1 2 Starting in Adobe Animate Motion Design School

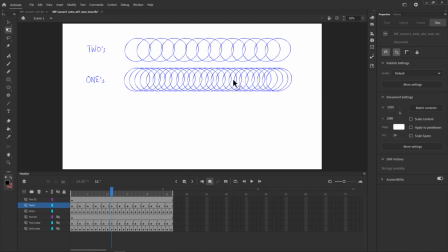12:20 Every drawing is the same distance away from the previous drawing. Now let's look at our bottom example. So these bottom examples we're animating with an ease in and an ease out, similar to if you easy ease these keyframes in After Effects. So how are we getting these to start slower, speed up in the middle, and then end slower at the end? How are we achieving that by drawing the frames?
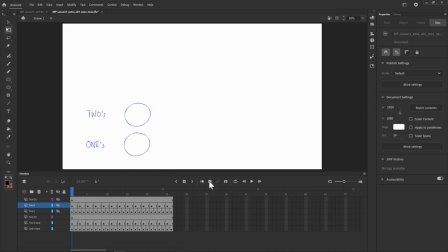12:38 Let's hide the top three layers, and then let's go to select edit all keyframes here. And we can see that we've just got a lot more drawings at the start, where it's slower, fewer drawings in the middle, more spaced apart, and then at the end, a lot more drawings closer and closer together. And they get closer and closer together until the animation stops.
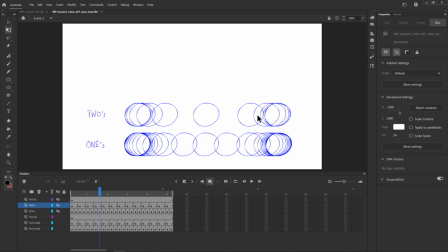12:55 So that's how we control speed in frame-by-frame animation. More frames equals a slower animation, fewer frames, faster animation. Now here, when we compare the one-on-twos and the one-on-ones, here I find the one-on-twos a lot more appealing. The one-on-ones seems a little too smooth and digital, especially at the end of the really slow parts here.
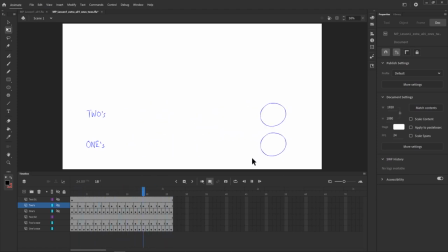13:14 That might be exaggerated by the fact that it's the exact same drawing on each of these frames, but to me, I think the one-on-twos has a little more charm. Some animators describe animating on twos as having more sparkle, and I'm not sure I'd go that far, but it certainly has a really appealing look, and I think that might be achieved just because we associate it so much with hand-drawn animation.
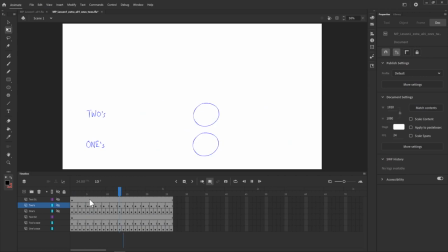13:33 When I'm drawing things frame by frame, I really want it to look like it was drawn frame by frame. I'm not trying to mimic what a computer might animate, because we may as well use a computer for that. So that's the main reason why I choose to animate on twos. And for all of this course, all of the frame-by-frame animation will be animated on twos.
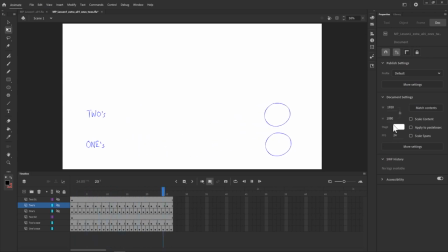13:49 So you might say, if we're animating every other frame on 24 frames per second, why don't we just animate the whole thing on 12 frames per second? And you certainly can do that. I've done that before in the past, and I haven't had issues with that. But if we animate on 24 frames per second, it makes exporting a little easier to get into a desired frame rate.
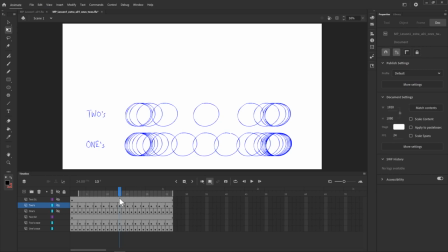14:09 And it means that if we wanted to animate a section of the animation on ones, we can do that. So let's turn off our edit multiple frames here and turn on our onion skins. And in this middle section where we're moving really fast, we might want to add a few more frames in our twos animation here to communicate a bit more information here where it's traveling a lot faster.
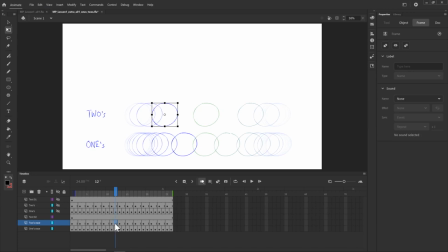14:27 So to create a new frame, I'm going to select this frame down here and press F6, which will duplicate this frame. And then I'm just going to nudge that over with my arrow keys on my keyboard till it's aligned in between those frames. And then on this frame after, I'm gonna do the same process, press F6, and then nudge this one over.
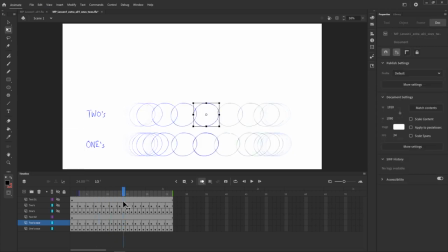14:46 So now we have in the middle of our animation on twos, this fast section, which is on ones. And here's how that looks. Now, it's really not that perceptible here. You're not going to notice much of a difference between animating on 2s and animating on 1s. This middle section will be a little bit smoother and we can communicate more information.
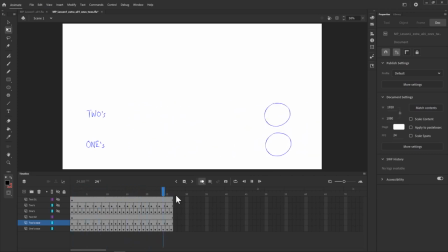15:05 People typically break from animating on 2s and animate on 1s where there's really fast motion and it's important that we see clearly what the animation is. Say if you've got a character that's flapping their arms about. If you animate that on 2s, it might just look like their hands are going from up to down, up to down.
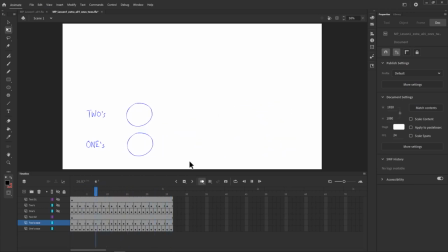15:20 But on 1s, you might be able to see a lot more detail of their arms bending and moving in interesting ways and communicate the idea a lot clearer. And that's what animation is all about. You're communicating an idea or an emotion as effectively as possible. Sometimes 1s will do that more efficiently, sometimes 2s will do that more efficiently.
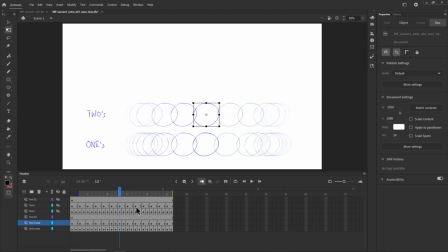15:37 And also a thing to note, when we're animating on 2s, I might refer to adding another frame in between these two frames. And most of the time what I mean is I'm adding a new drawing that takes up 2 frames between there. If I'm extending something by some frames, I'll maybe say extending a frame here or there. So there can be some confusion between what someone means when they say add a frame or add a drawing.
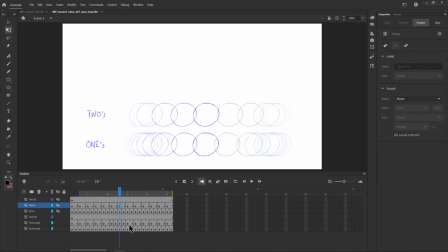15:56 You'll probably be able to tell with the context, but I'll shout it out if I think there'll be any confusion over what I mean.
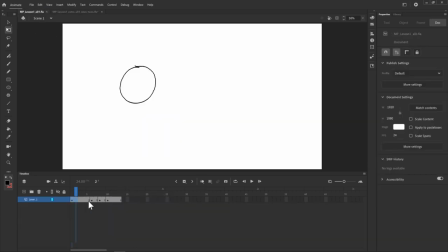16:00 So let's go over to our first project that we opened, and let's get rid of all of these frames here by pressing Shift F6. And we are going to import our style frame ready to animate. That's really easy to do. We just need to get our file and drag it into our stage.
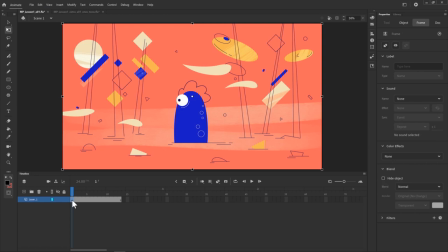16:14 And there it's added on this layer. And from here, we're really going to be using this as a guide. So we don't need it to be this visible. So I'm going to double click on this little icon down here and change the opacity down to 20.
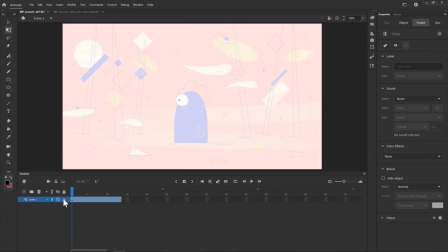16:25 And then I'm just going to lock this as well. So there's no chance of us moving it.